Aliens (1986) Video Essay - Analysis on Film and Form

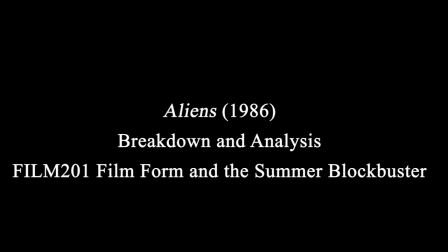Hello everyone, my name is Peyton Blanco, and today I'm going to be taking a look at the cinematic elements of James Cameron's 1986 blockbuster Aliens.
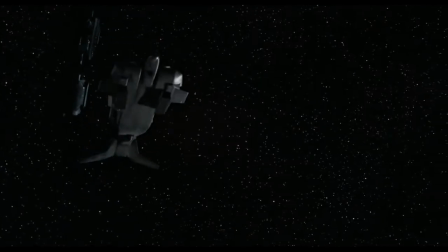Now, Aliens is different than its 1979 predecessor directed by Ridley Scott,
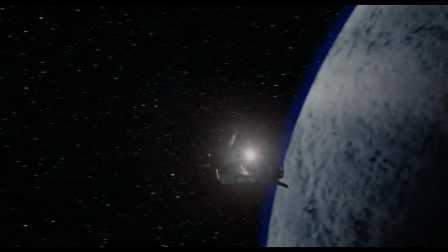Alien, a creative choice from Cameron that stems from a shift in genre.
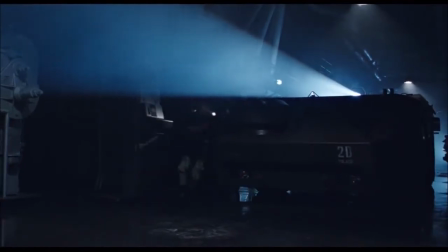While Alien is primarily a horror, the sequel here is an action film, and I want to at least begin to discuss why I feel like this is the case.
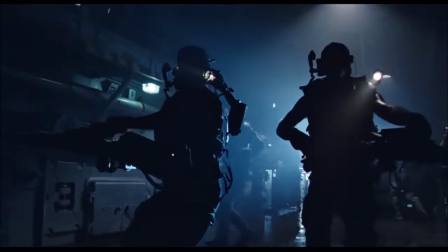Now, in my opinion, much of the commercial and critical success that this film received is a direct result of its standing as an action film.
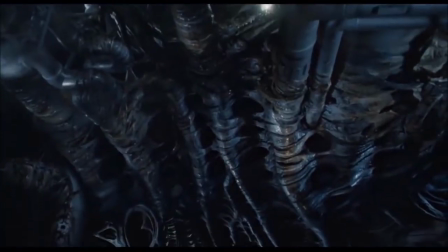We'll talk more about why action later, but first let's consider why not horror.
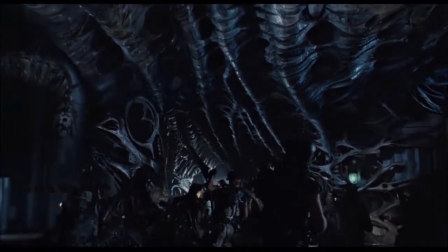In Alien, much of the horror stems from the unknown of the xenomorph, what it looks like, how and when it's going to attack, and how the crew may survive is much of how that film works.
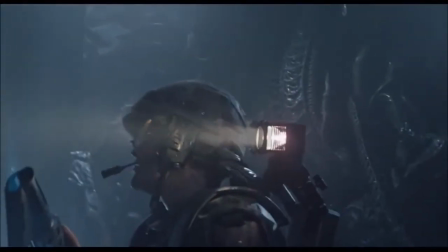If Cameron were to simply repeat Scott's formula here, which he likely easily could have,
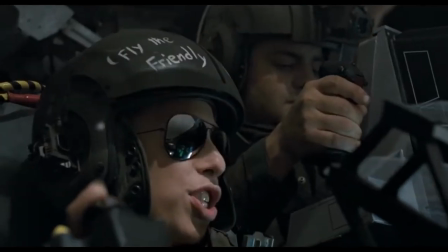the novelty of the fear factor probably wouldn't have worked quite the same. It was important for Cameron to change, to expand the world of LV-426.
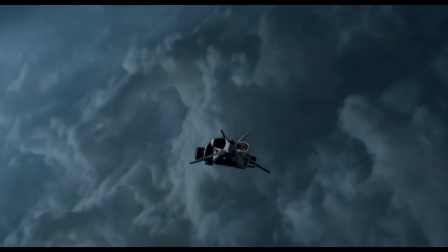This change centers all around Ripley, the protagonist of the story, and the mise-en-scène reflects this change.
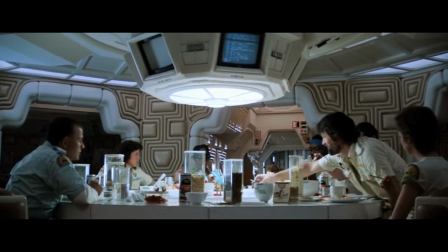In Alien, the look of the ship feels futuristic, yet there's a sense of familiarity to the set pieces.
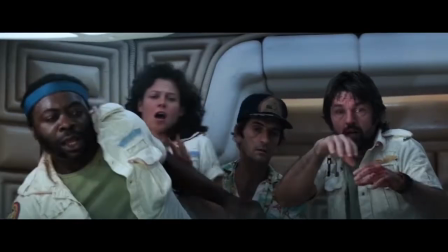As the xenomorph takes out the crew members, that sense of comfort and familiarity is breached.
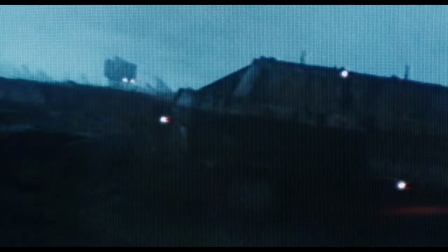However, in Aliens, Ripley, 57 years into the future, explores a new setting that features a much darker,
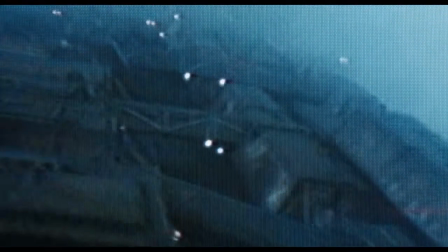less comforting environment as she goes out to explore the abandoned moon colony of LV-426.
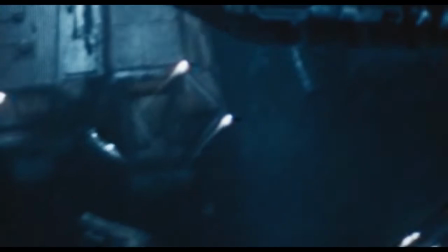The set pieces quite literally feel out of this world, although machine guns and rifles are still just as prevalent this time.
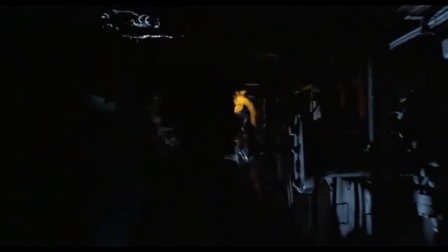Taking a look at some of the mise-en-scène of this film,
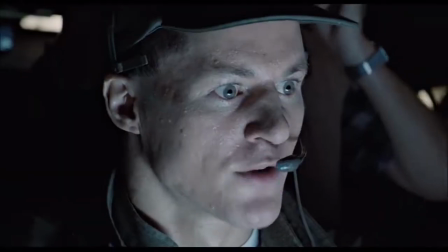Cameron uses low-key lighting and shaky cam to enhance the tension of the film, and crafts scenes that now feel suspenseful in their own unique way.
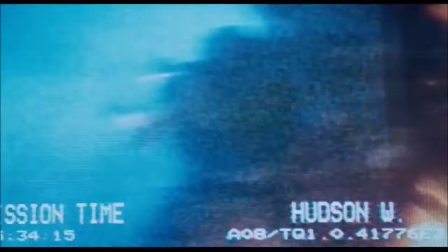Whatever the audience sees in these action scenes is conveyed through Ripley's own emotions.
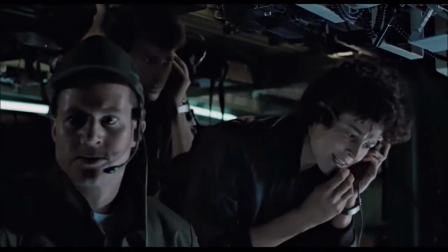In a way, the dark and mysterious set design is a product of Ripley's own psychological horror, and thus her fight to overcome that conflict.
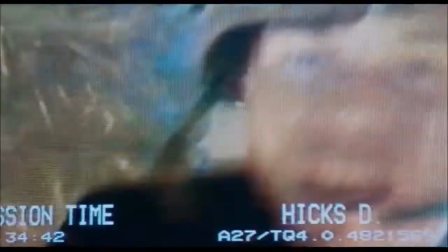One notable use of clever cinematography in Aliens is how the film uses color palettes to tell its story and establish Ripley's character, as just mentioned.
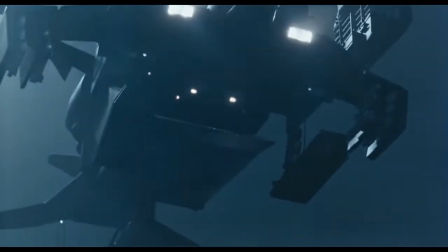The overall palette of the film takes on a dark navy tone that works to establish a more mysterious and suspenseful mood.
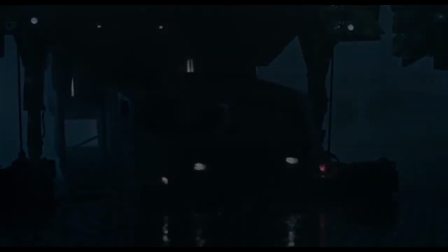But one scene where this changes is the facehuggers' attack on Ripley and Newt. Take a look at how this scene begins.
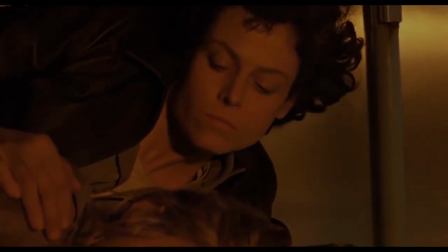There's a yellow lighting that illuminates the bunker as Ripley comforts and reassures Newt.
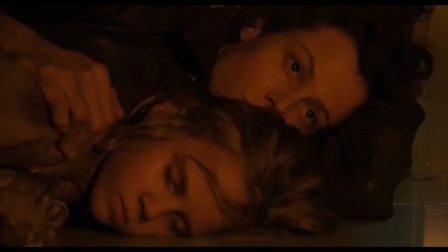Here, the yellow signifies Ripley's warmth and protection towards her, a protection that will soon be tested as Ripley quickly recognizes that they are in danger.
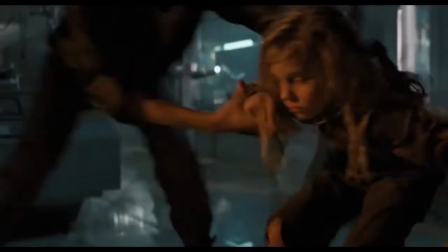As Ripley and Newt desperately try to call for help, the yellow palette is replaced by the blue we've seen throughout the time on the LV-426 base.
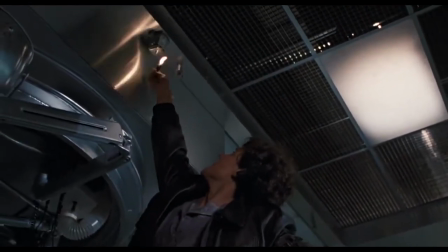As Ripley uses a match to set off the fire alert, the blue is replaced by a red alarm system,
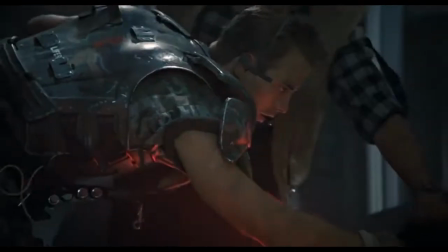which distinctly signifies immediate danger as the facehuggers begin to attack.
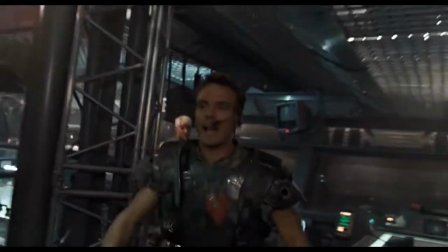In addition to color palette, what the audience sees and how they see it is also vastly important.
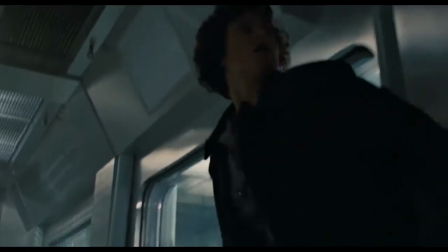If the cinematography of a story does not match the actual content, there will be a disconnect between the filmmaker's vision and the viewer's eye.
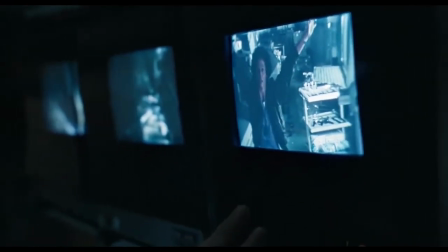Taking this scene, Ripley's struggle for survival and motherhood being explicitly disrupted by Burke,
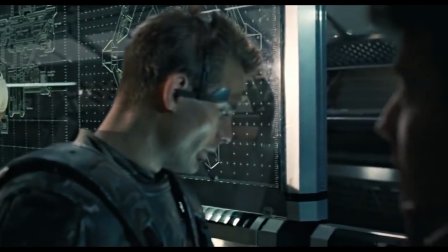is extremely important here, and the cinematography of the scene supports that. I also want to talk about the use of sound in Aliens,
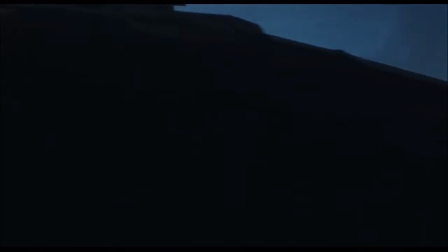because I think it's one of the most effective pieces of film form used throughout the film, actually winning an Oscar for Best Sound Design.
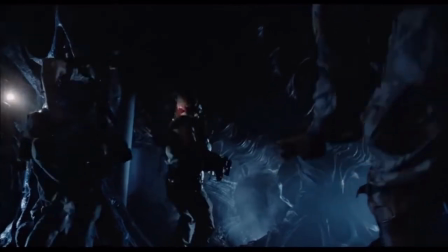Taking place in a futuristic, highly advanced, and unknown society,
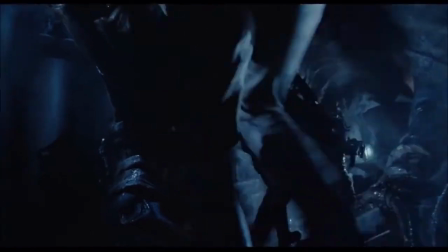the world has to feel real if it's to be effective and thus threatening, and that feeling comes from what we hear.
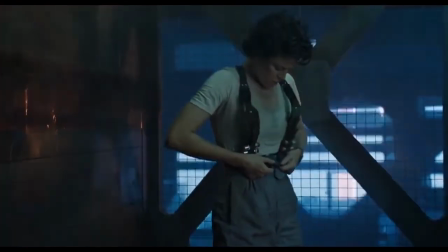In order to create this dramatic illusion, sound has to work on all four levels, and I want to highlight two sequences from the same scene.
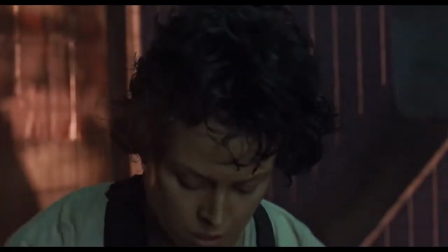First, listen to how, without a word from Ripley, so much is built in this climactic scene.
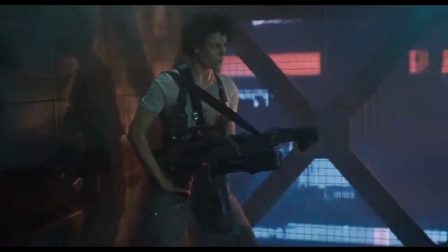Attention, emergency. All personnel must evacuate immediately.
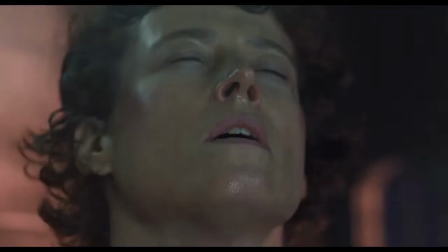You now have 14 minutes to reach minimum safe distance.
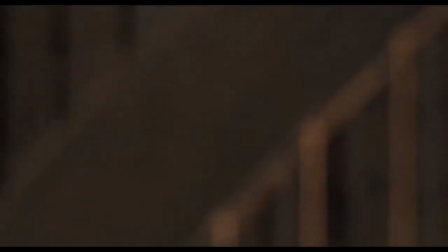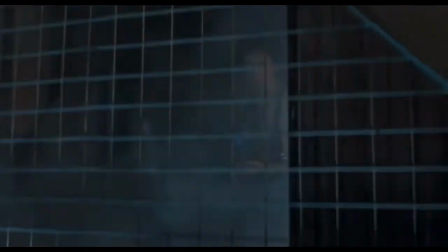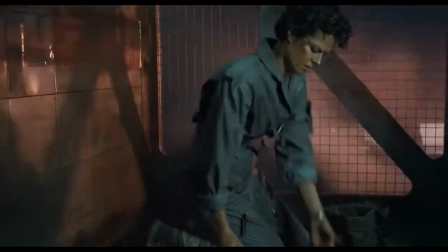Using the computer intercom to establish a sense of time,
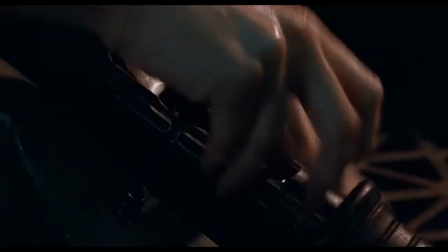mixed with the ambient sounds of the elevator lowering down to the most dangerous layer on the base, to the sound effects of Ripley loading the gun,
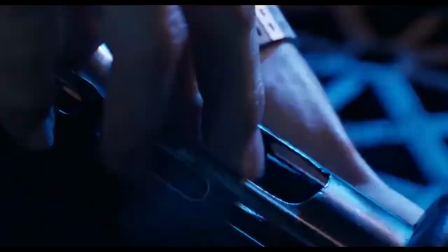I feel that much of the catharsis to this short moment can be attributed to what we hear.
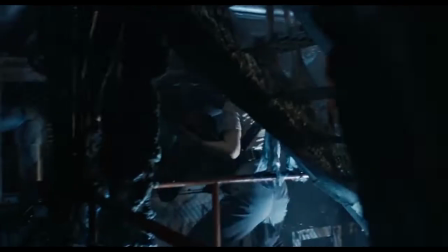Another example is Ripley's search for Newt,
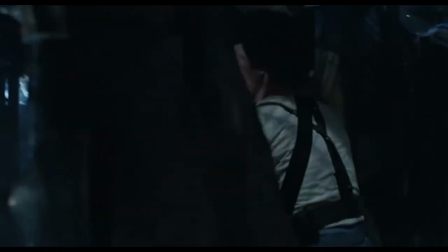with the tracker that Ripley uses to locate Newt representing the beating heart of a mother figure attempting to save her child.
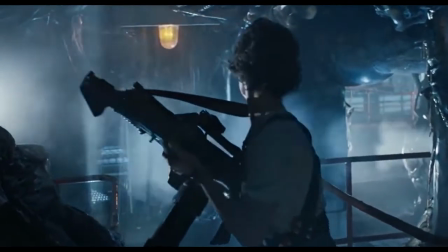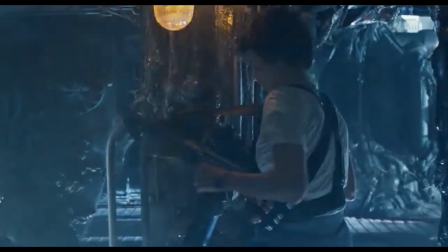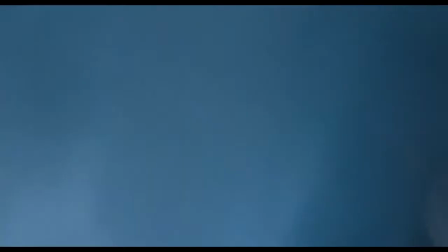Ripley's arc to this point has been about overcoming both the internal and external obstacles that have plagued her to this point,
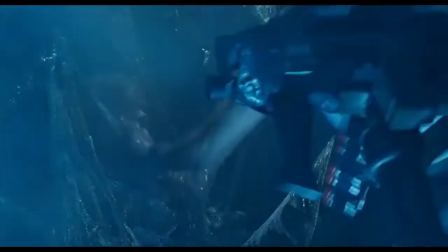and at the film's climax, we see her arc come into full fruition with not a sense of peace and acceptance for her trauma,
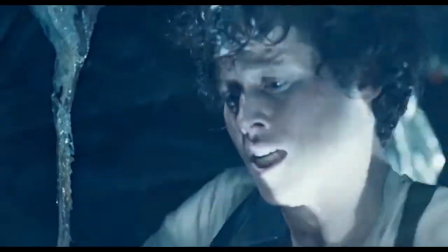but a rightful and an embraced mother role. This is important, and it takes me full circle in discussing the overall essence of the film.
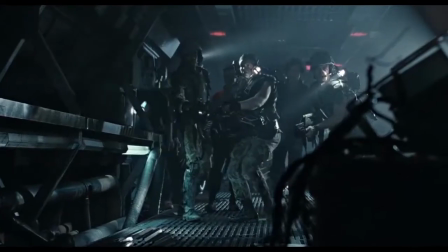Previously, I made a claim that with all of the advancements in society that we've seen,
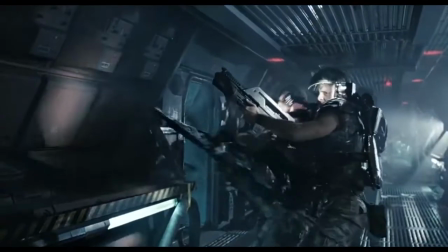there's still such a reliance on modern firearms to defeat this army of faceless, morally one-dimensional monsters.
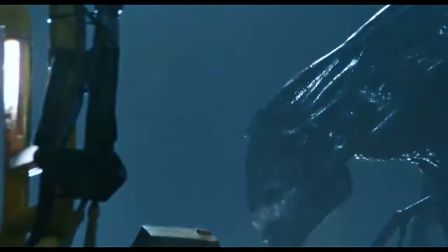And it begs the question as to why this film garnered so much success as an action sequel to a horror film.
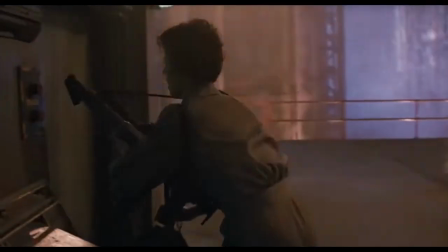At surface level, Aliens is about Ripley learning to overcome her own psychological trauma that the events of the first film caused her.
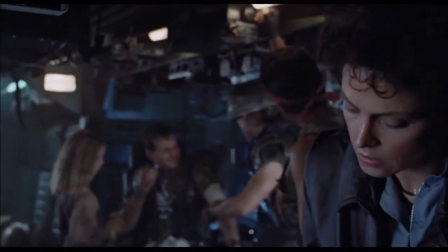Taking a deeper look at this, how Ripley can do this is not strictly on a psychological level,
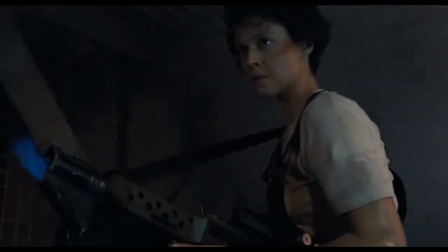but through taking matters into her own hands and simply shooting the monsters.
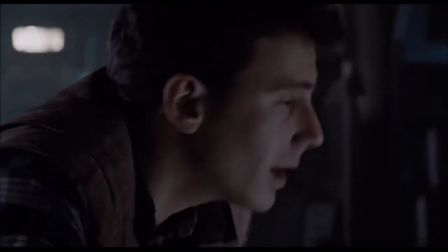She must refuse to trust the sleazy, money-hungry Burke, but instead the masculine and brave Corporal Hicks.
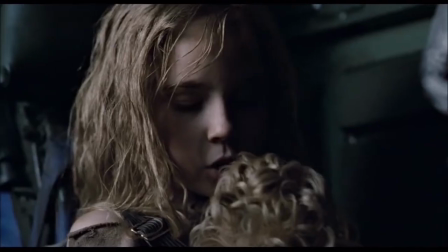Furthermore, she must take on the role of the mother figure to Newt.
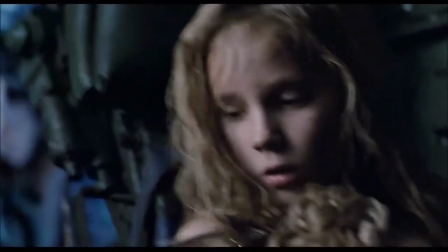In Cameron's director's cut, which I haven't covered to this point, so I won't focus on it too much,
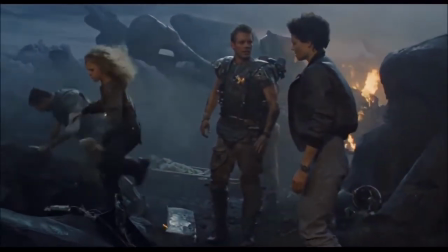there's a subplot where Ripley laments the loss of her daughter, who she abandoned to go on her initial quest.
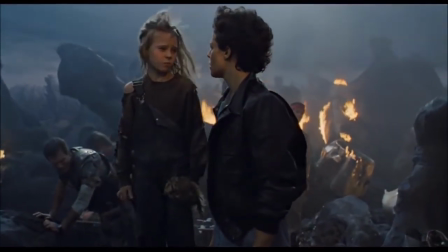By taking on and saving Newt, Ripley redeems herself on a maternal level, which, according to the film, is perhaps her most essential.
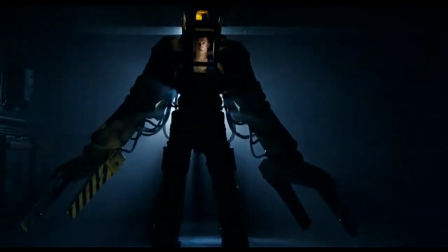In my eyes, Alien is not just a pinnacle for the action genre, but the 1980s American blockbuster as a whole,
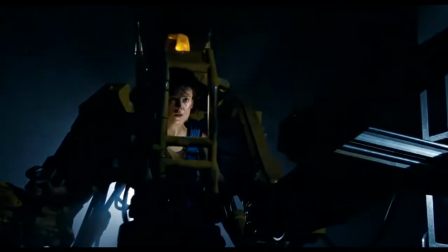a time when the solution was gun-ho vigor, and Ripley's arc in this film greatly embodies that idea.
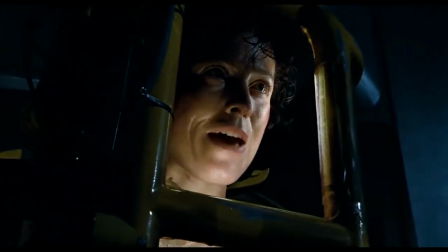It also supports how Ripley has stood the test of time as a highly celebrated American film hero.
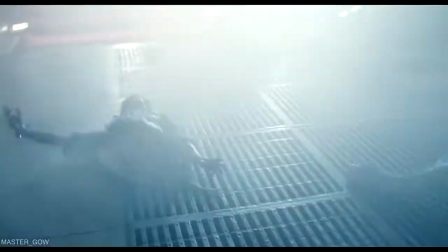Overall, I find Aliens to be about one's ability to overcome trauma not stemming from a psychological,
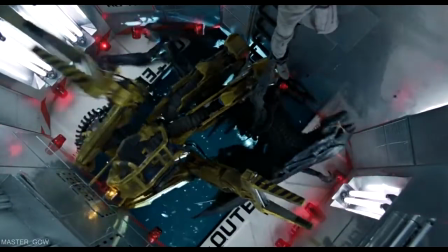emotionally restorative sense of healing, but rather the capability to put your head down and fight with physical toughness.
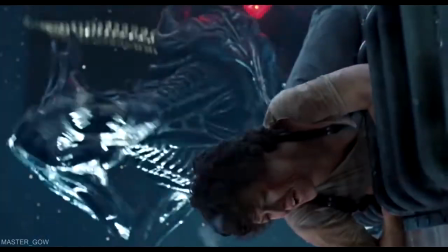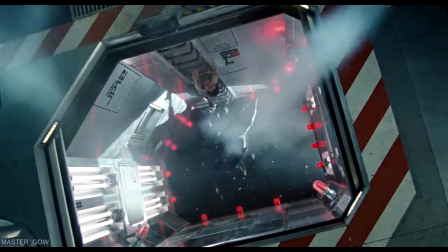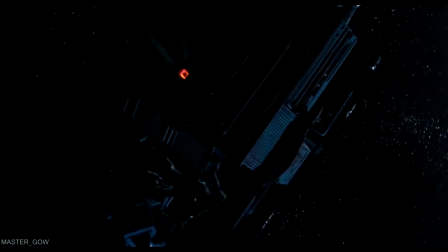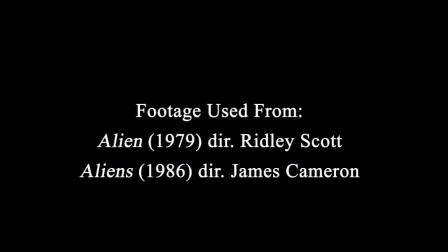So there is my analysis and take on James Cameron's Aliens. While I may be critical of the more thematic and philosophical undertones that the story presents, I still believe that it's an exceptionally made film on a technical level, and I quite enjoyed looking at the deeper cinematic elements and placing it on a grander,
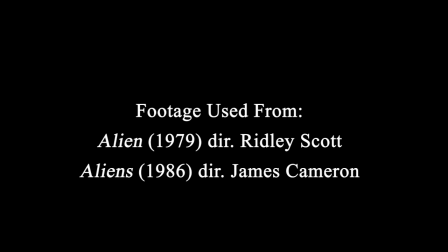more comprehensive scale. Thank you for listening, and I hope you enjoyed.